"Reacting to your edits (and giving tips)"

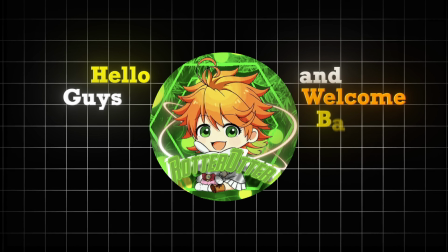0:00 Hello guys and welcome back to a new video.
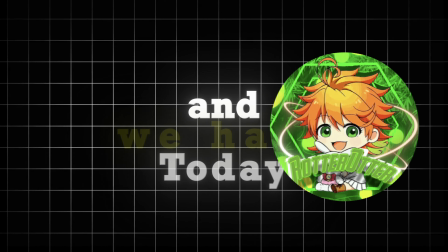0:02 Today I will be reacting to your edits again, and today we have Greenie Mint and Haskellos.
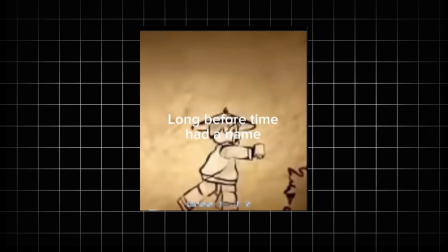0:10 But first let's look at the newest edit from Greenie Mint,
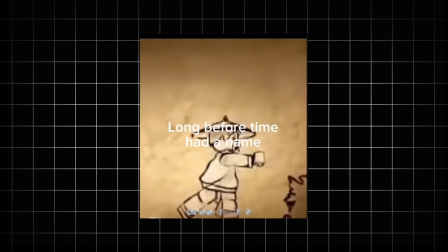0:15 and then I will tell you my thoughts about it, what you can do better, and just general editing tips.
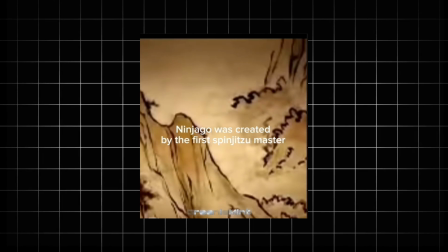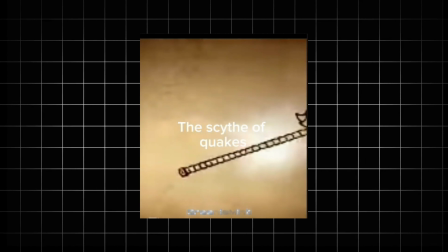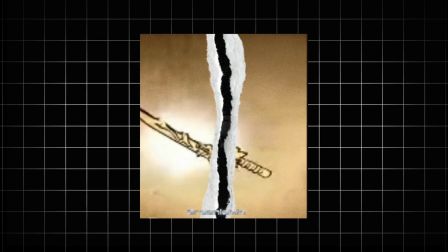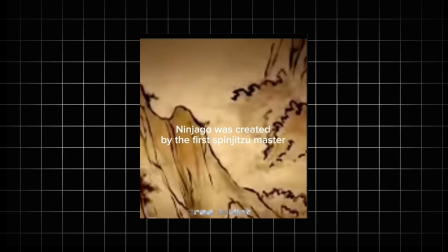0:49 Okay, so let's take a look at the beginning. The first thing I'm noticing is that the music is too loud or the sound effects are too little.
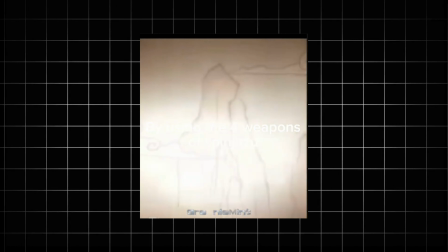0:58 And the problem with that is that you can't really hear what the guy's saying.
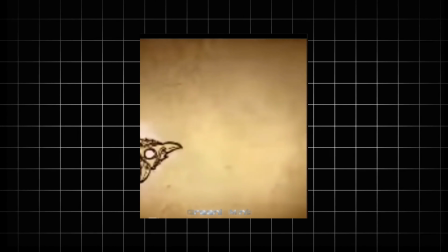1:03 Without the text you will not even understand this edit. And then when we are already at text, let's talk about them.
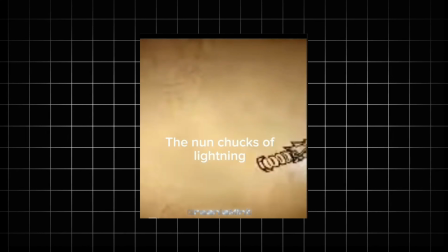1:10 And the text is too basic, it's just a white text.
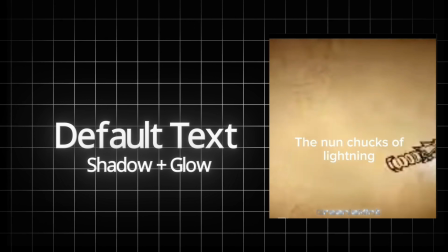1:15 You can add some shadows or something to make it stand out more. I would look up some tutorials about text.
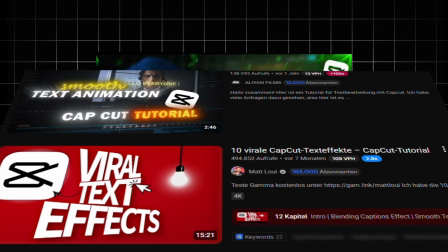1:23 I also did a text tutorial in one of my edits, so you could check that out. I know CapCut is not the best for text, but there are some ways how you can get a clean text.
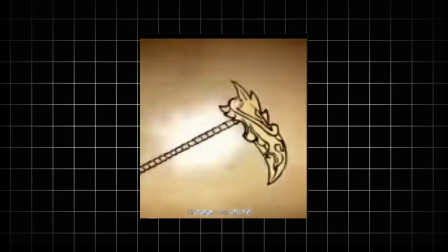1:37 Okay, now then we will look at the beat drop,
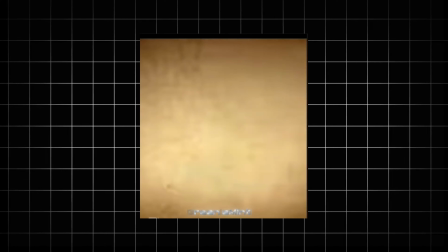1:42 and I have to say I'm kind of sorry because I think that your editing app is really laggy, because it just feels like the clips are supposed to look different
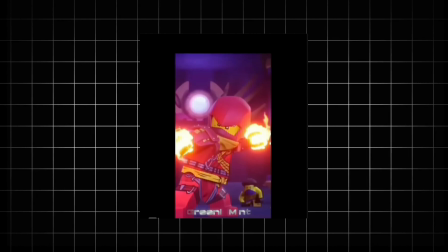1:54 and it's just hard to edit when the editing app is laggy.
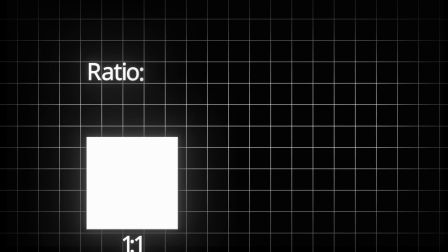1:58 But in general what you can do is use a different format or ratio,
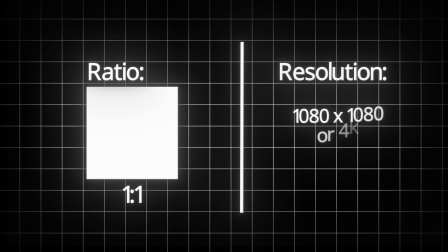2:04 because when you have an edit and you can only see the middle part and the other one is black,
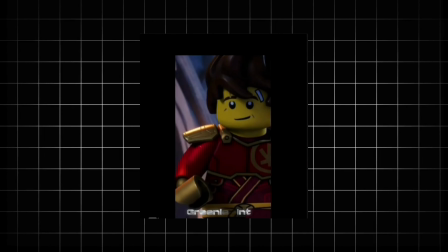2:11 it just doesn't look that good. And for the transitions, I noticed you used some presets from CapCut. I would not do that.
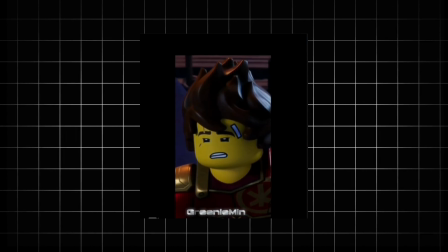2:22 You can use some of them are good, but then don't use too many of them.
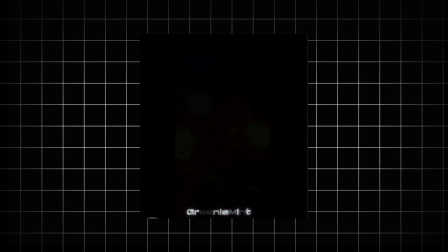2:29 Use a few of them and don't mix up too much, because then the edit will look random. And one important thing I talk about a lot is getting the right positioning with your transitions to match the music. So next time you do an edit, please, the first thing you always have to do is import your audio and then mark your beats. That's the first thing you always do. I know that's the most boring shit, but it's the one thing you have to do, because otherwise it will not look good.
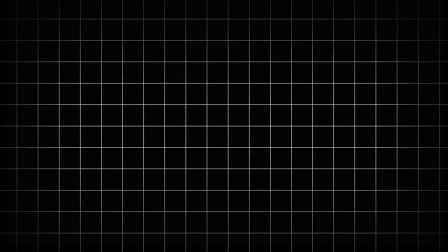3:04 You can have the best video, the best effects, and it will still look bad because the transitions are in the wrong place. Okay, now let's watch one more edit, and then I will give you the overall review on what you can improve as an editor and what you can improve in the next edit.
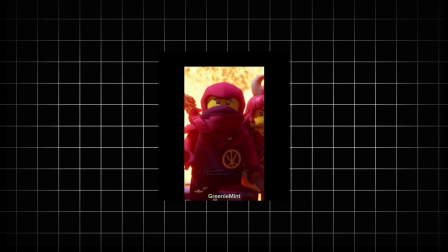3:28 He should have gotten. Baby, I'm playing on you tonight. Hunt you down, eat you alive.
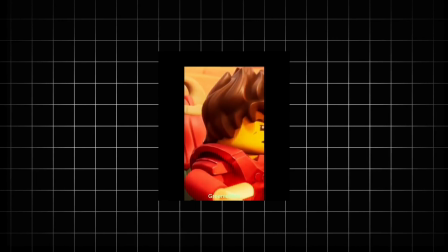3:34 Just like animals,
Okay, for this one, I think the intro is pretty good. The text is also okay.
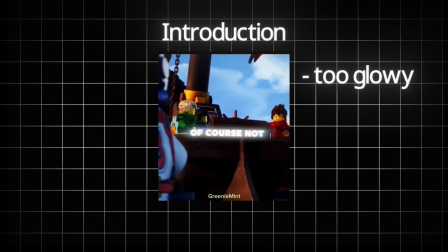3:45 It's just a little bit too glowy, I would say. And the same problem with the one before. You can't really hear the voice.
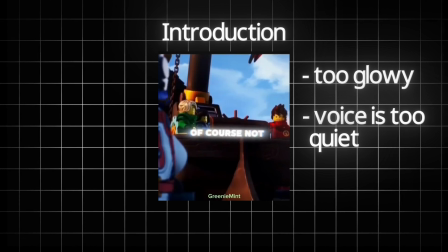3:55 It's better now, but I would just do the voice a little bit up more so you can hear it properly. And then for the edit, I don't know why this ratio is like that.